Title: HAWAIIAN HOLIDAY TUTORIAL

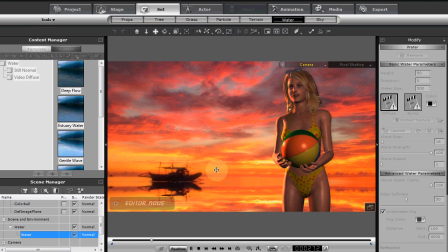(4:42)
So there we go. And so now we've added a little bit of detail that's going to help sell the photograph a little bit better. And of course, don't forget, you can play with the water size, and if you want to size it smaller, you will need to change your positioning and the size of the wave.
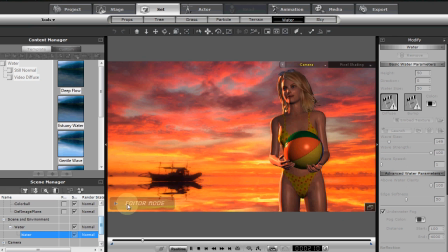(5:01)
But you could have a little hill right here if you needed to see some ground. A little bit of a beach there would be nice. Okay, the other thing we'll talk about now, as you can see, the lighting is actually the original lighting.
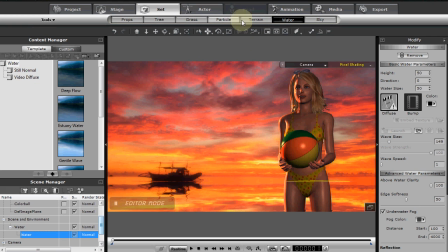(5:15)
I'm going to go ahead and turn it off, and we'll do another light and just see how we did that.
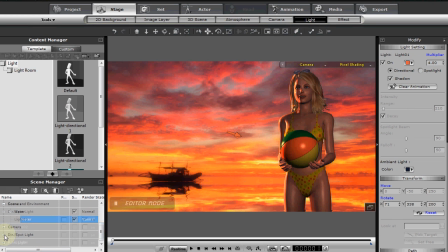(5:22)
So let's go down and spot and turn that off. Let's turn on the normal
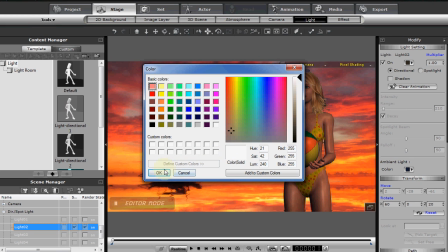(5:29)
typical light that you would see, and it'll probably be pretty much like that, just flat.
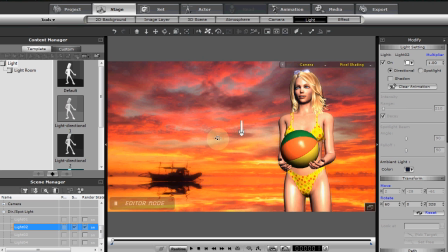(5:36)
So obviously what we want to do, since the sun probably is coming from the backside,
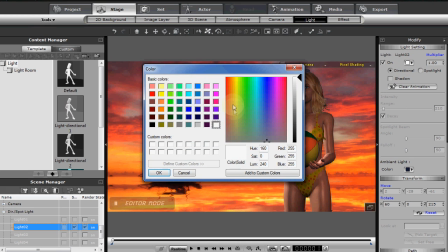(5:42)
we'll simply position it and change the color so it's a little more in line with the color coming off the clouds, like so, and just play with whatever you think will be appropriate.
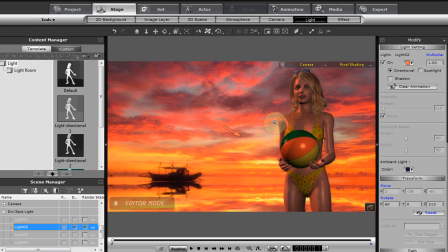(5:57)
And probably want to warm it up
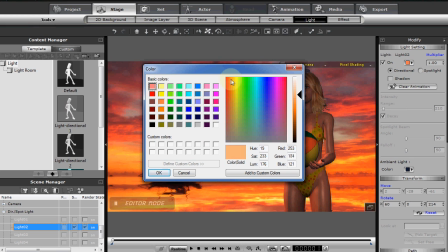(6:01)
just a little more yellowy.
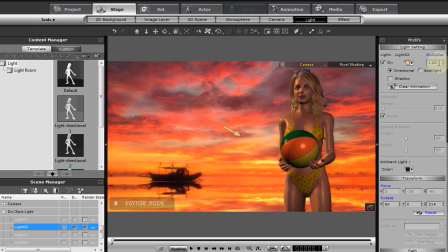(6:06)
Here we go. And I'm going to play with the multiplier too and position it so it's a little bit more of a hot pop. And we might try 2. 2 might work. Whatever you feel that out.
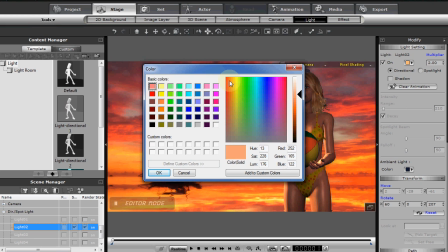(6:22)
And we might warm it up a little warmer. Peachy colors.
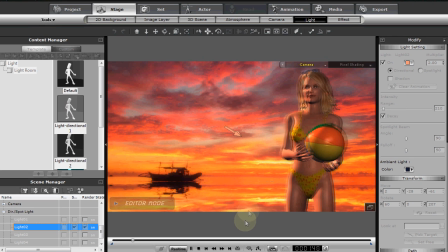(6:29)
Okay. And so get a little more realistic color there. And also we have added a little fill light
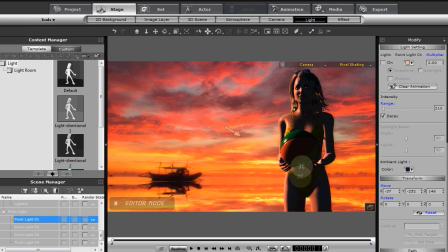(6:38)
because typically that's what it would look like with just the one light. So I've added a little point light here, and once again play with how much you want.
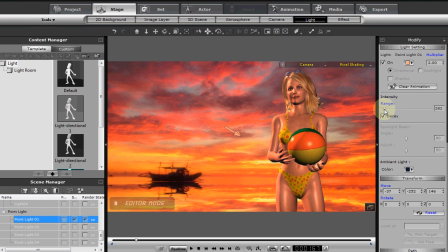(6:48)
If you got a flash on your camera, if you got a light in the scene, but to make it a little more realistic we'll try to take that down. Just give it a little fill like so to that. And of course, a little background and foreground action.
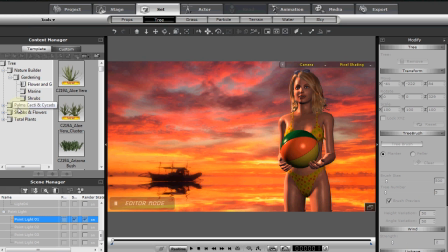(7:04)
We put a tree in, and so I had some palm trees, and I think I had a single date palm, so let's drag it in. It's kind of behind everything, so I'm going to
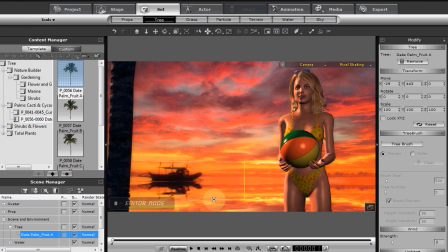(7:19)
pull it up and have a little foreground action of the trunk.
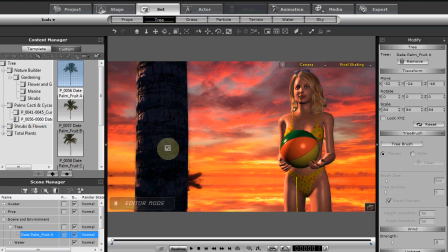(7:24)
And once again, we don't want it in the water. You may need to size it, so I'm going to hit the R key and size it a little bit,
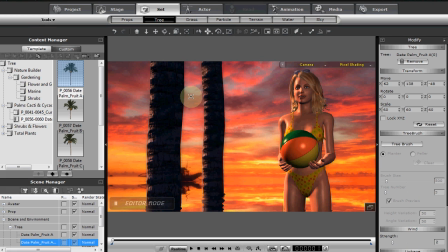(7:31)
and I'm going to duplicate it by holding down the control key, size it again.
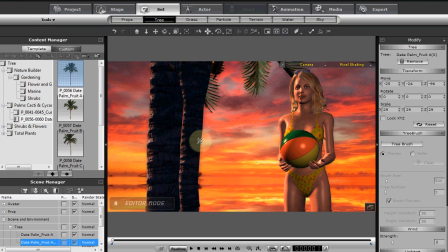(7:36)
So now pull it up here and lower it a little bit and play with the size, and once again get it out of the water for our camera shot,
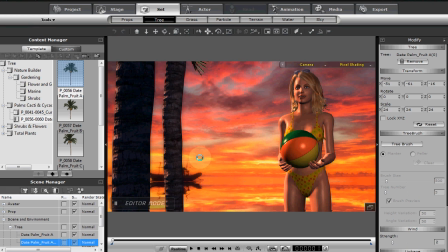(7:47)
and position your foreground action like so.
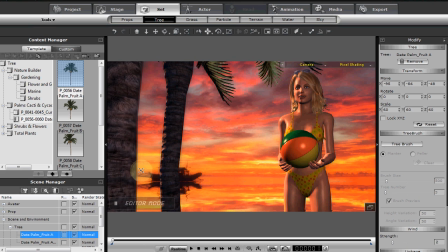(7:53)
It's always good to have a little bit of foreground activity, and adds a little more realism sometimes to the scene.
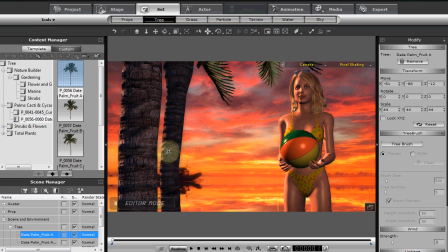(8:00)
Helps the camera. Any camera move, it's always nice to have some foreground activity going on there too. So roughly you've got your trees in place, and also we brought in a few plants, as I remember, just to give it a little color. So I went down and found some
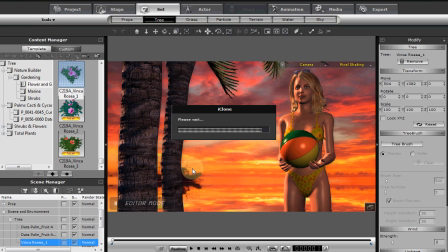and they're going to be way back there, so we're going to bring them in. Here we go, and then you position them like so.
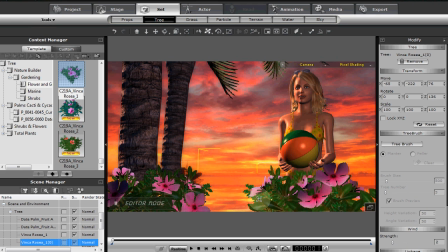(8:32)
Once again, foreground business. It's always good. Gives you something for the camera. Gives you something for the camera to move past.